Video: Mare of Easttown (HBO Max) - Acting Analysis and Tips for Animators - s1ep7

Welcome back to an acting analysis and tips for animators, and today I'm going to take a look at episode 7 of Mare of Easttown.
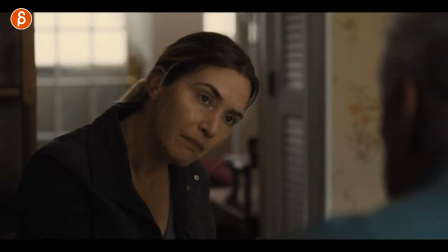[0:04]
It's the last episode of the whole season 1, and we're going to talk about body language, body awareness, interaction with props, and sometimes less is more. So it's as always packed, so let's go. Some of those clips are a bit more spoiler heavy, so warning, spoilers. I'll try not to say too much or show too much, but this is the last episode, so maybe you can put pieces together and get things spoiled, so just mindful about that.
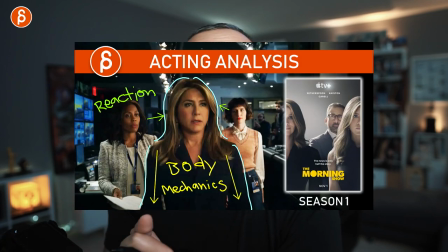[0:30]
And before I continue, hi, my name is JD, and I do acting analysis clips like these. I do animation analysis clips. I do rig reviews, product reviews.
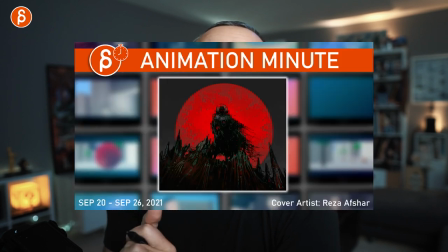[0:36]
I do feedback for my workshop. I do a bunch of stuff on this channel. This is pitch time. Check it out. If you like the channel, subscribe if you want. If you don't, that's fine, too. Maybe I'll convince you later. But that is that for the YouTube pitch at the beginning. Let's go to the sequences.
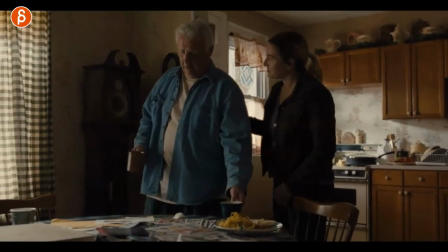[0:50]
And the first one I want to show you is when she gets back to this older person who has a fantastic relationship with her mom.
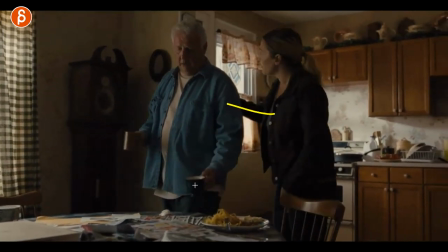[0:57]
I'm not going to say more. and there's this great moment of this here of it's kind of helping it's kind of guiding and it's also this reaction
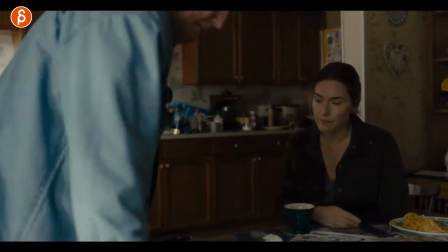[1:06]
to having food here that doesn't maybe not smell is not the greatest to move it around then i get back into the actual big revelation discussion
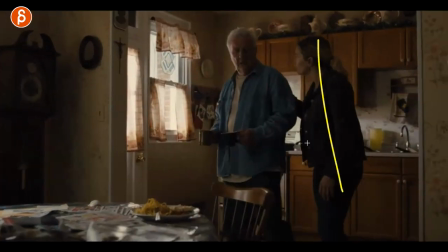[1:14]
here and the reason why i'm showing you this is because if you have a character interact with another one think about their relationship first of all in terms of scale you know there could be something you could do in terms of height difference if it's a smaller person they could hold hands and
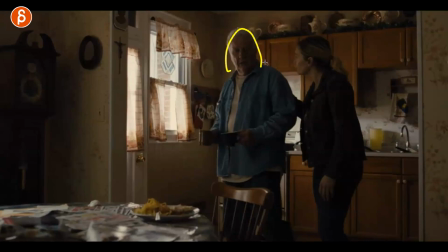[1:27]
make sure that the child is safe or whatever it could be something where the person is a bit older so maybe it's less just putting the hand as a kind of comforting gesture it could be also taking this arm here and holding this arm here kind of for support maybe when they sit
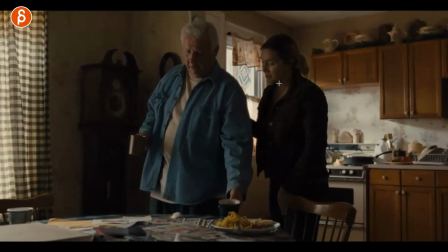[1:42]
down they could be helping it could be a lip sync they could be talking but it could be that she is caring for him and also if you put
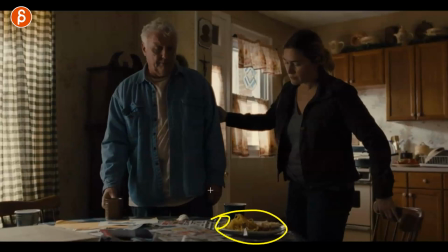[1:49]
one or two characters somewhere you might even think about this maybe there could be something where the lip sync that you have could be
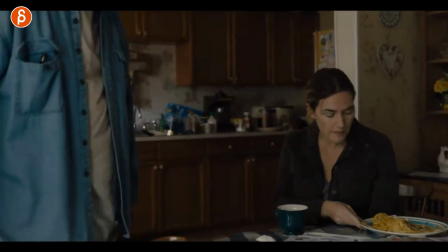[1:56]
a fun combination of what they're saying with a prop so maybe the fact that she has to move this away could be a because it's not nice to look at not nice
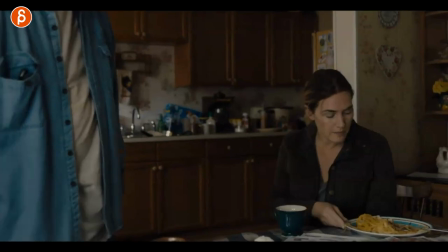[2:04]
to smell or something that is part of a dialogue piece where it's interesting and funny or maybe dramatic whatever combination so
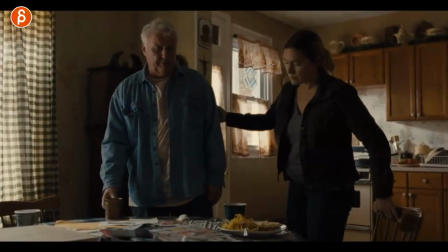[2:13]
as always when you put characters somewhere think about their relationship their relationship with the set the relationship with the props and how this all can work together into some really nuanced and layered performance.
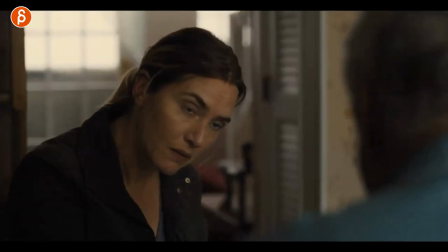[2:25]
And actually continuing with this discussion here, she's taking notes. You can see this here later on when we see this here.
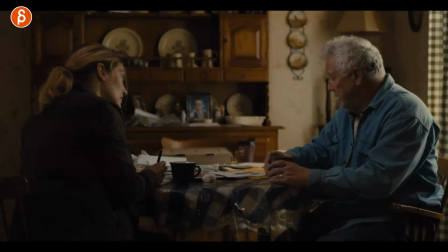[2:31]
So he's telling her a bunch of stuff that she's just kind of politely jotting down. And you can see here, you got some thought process there thinking, yeah, yeah, yeah. And you have some leaning in.
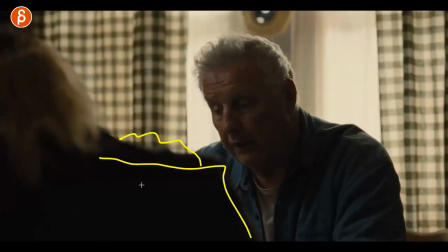[2:42]
You can see this later on. And she kind of leans in and see movement in the shoulder to indicate, yeah, she's still writing stuff down.
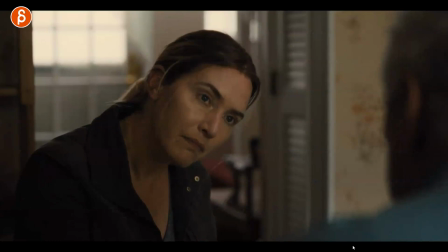[2:47]
And then as he says something that's of really huge importance you can see the sudden stop in the writing and then